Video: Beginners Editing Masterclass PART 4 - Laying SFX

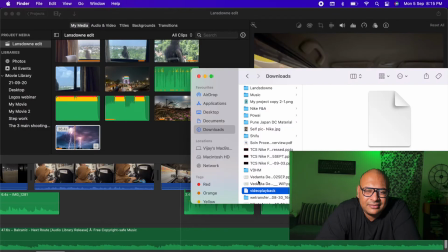[4:09]
I'll open the place where my sound effect is and I'll just drag it in. So I won't go for the import thing since it's a very short file.
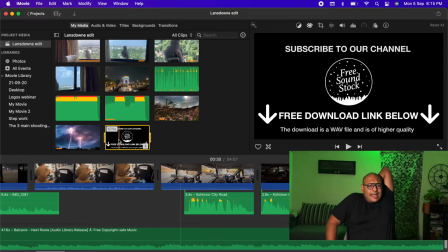[4:18]
And now just like we selected the OK takes, I'll listen to it and pick out the part where I think the audio works best. So yeah, so this bit, the audio was good. So I'll just drag it and place it at the point where it makes sense.
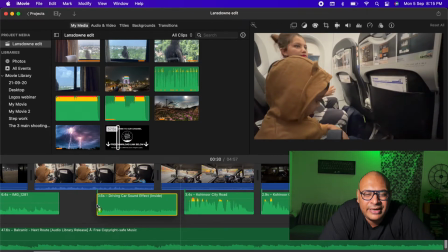[4:33]
So yeah, over here it'll have to come a bit later. So what I'll do is I'll trim this.
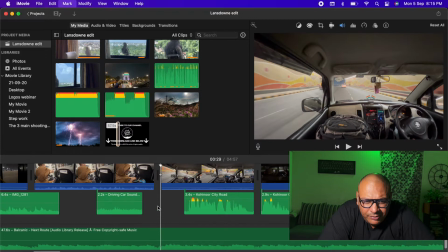[4:38]
I'll keep the part that works and I'll take it onto a separate timeline because I'll have to adjust it.
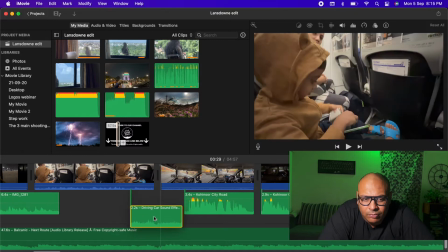[4:45]
So yeah, so I'll just move it down. So in this case, I'll just probably need to trim it a bit more.
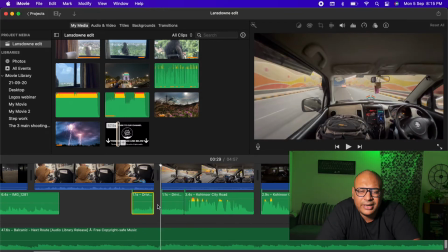[4:52]
So this bit I knock off, and yeah, okay, so it's adjusted in one layer. So yeah, so I'll bump it down. If not, I'll just keep it there, but I'll increase or decrease the volume depending on clarity.
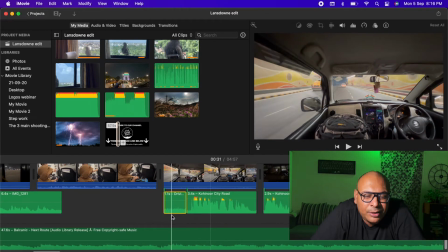[5:07]
So over here you see that it's slightly lower. There's that middle line, so now I'll increase it. I'll see whichever combination works, because it doesn't have to be too loud. It's just a very subtle thing to show that audio is moving.
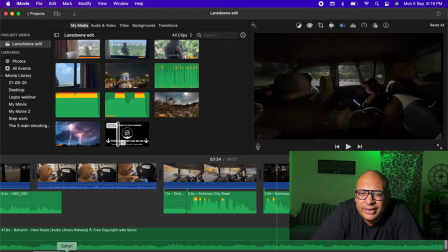[5:23]
So over here, very important. So in this shot, you see there's a car going in the background. So that car passing, I can just keep it the way it is, but if I add a audio of a car actually passing,
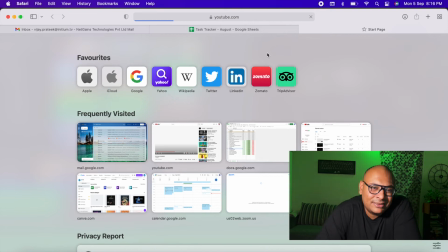[5:36]
it makes it really believable for the audience, and they like right there when it happens.
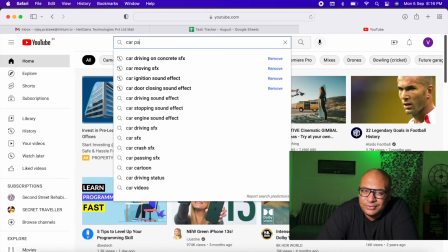[5:41]
So I'll just open up YouTube and type car passing sound effect. So yeah, immediately it'll give you a lot of options.
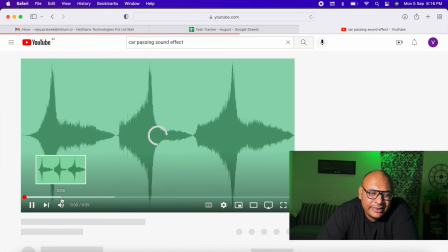[5:50]
You can just keep listening, pick out the one that works best. So yeah, so this one works for me.
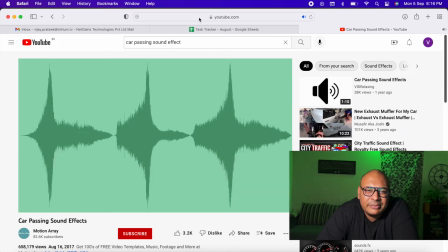[5:57]
I feel it works. So I just type SS YouTube and then save from net, and then yeah,
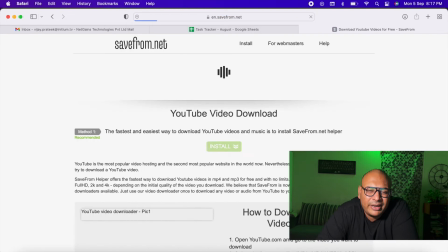[6:04]
I just paste the link here, and then it will automatically give me the link to download.
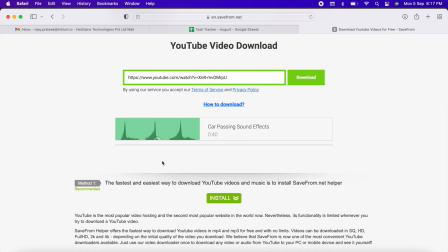[6:10]
So if you notice, it'll here from here I'm downloading MP4, but when I'm taking it onto my timeline,
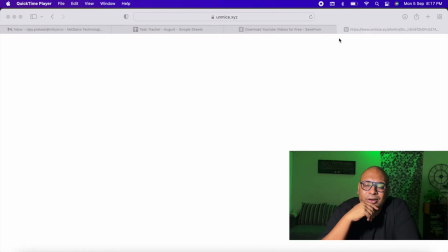[6:19]
iMovie in this case just realizes that all I need is the audio, because there's already video there,
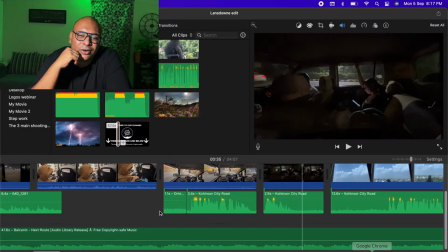[6:25]
so it'll not pick up the video.
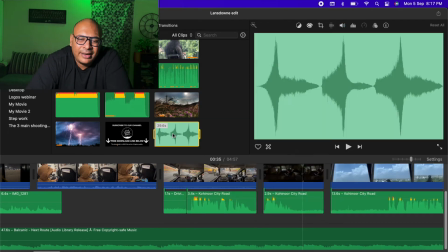[6:28]
So see here, I just got the audio here, and I just select that bit, just like we select the OK takes. I select the bit that works for me, and then I'll place it.
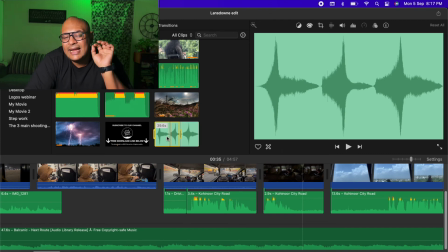[6:42]
And the placement here is important, because I'll need to place it exactly at the point where the car is passing for it to have the best effect.
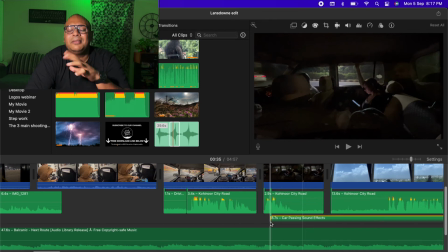[6:51]
Because if I place it a bit before, after, people will know that okay, there was something wrong.
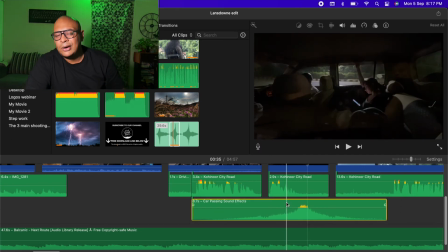[6:59]
So I'll have to that sort of a sound I'll have to keep exactly where the car is actually passing.
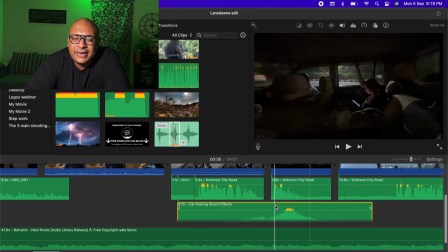[7:05]
And over here, yeah, you see that there's a slight overlap in my voice and the passing. So I'll have to be very careful in keeping the audio levels right.
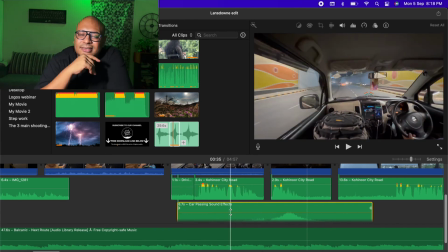[7:15]
So I reduce this drastically, because I'm already speaking there.
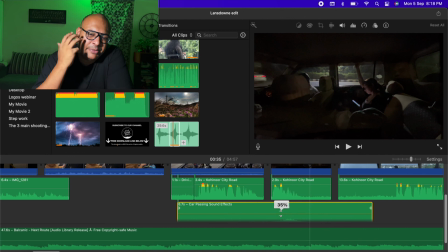[7:22]
So I don't want the message to actually be muffled. So yeah, there I have it.
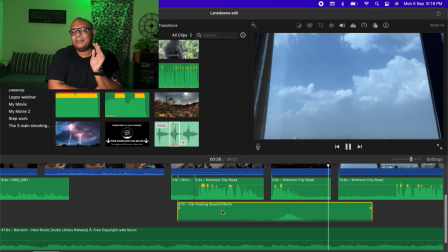[7:28]
So its audio is very low, but at the same time, the audience can register, right, that there's a car that passed.
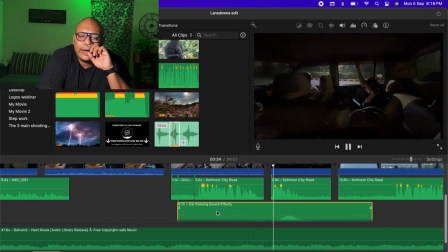[7:36]
So that is how I go on to add SFX to my film.
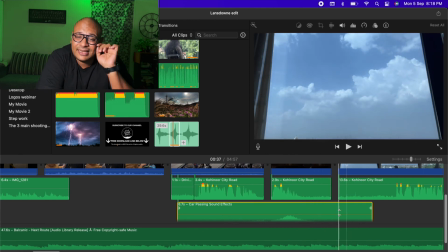[7:42]
Over here is the next SFX I'll add, which is which, if you've seen that video, it's the, so I'll just review it once.
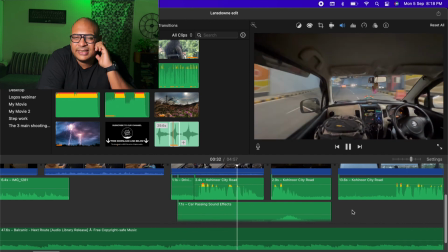[7:52]
So there's the car moving, car passing, yeah, and now I'll put the Eagles SFX.
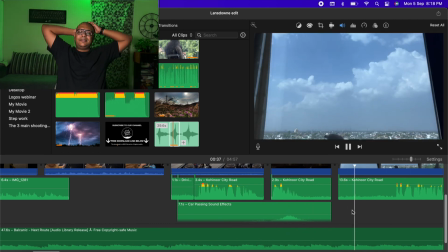[7:58]
So this, if you've seen the video, that's what I'll do next.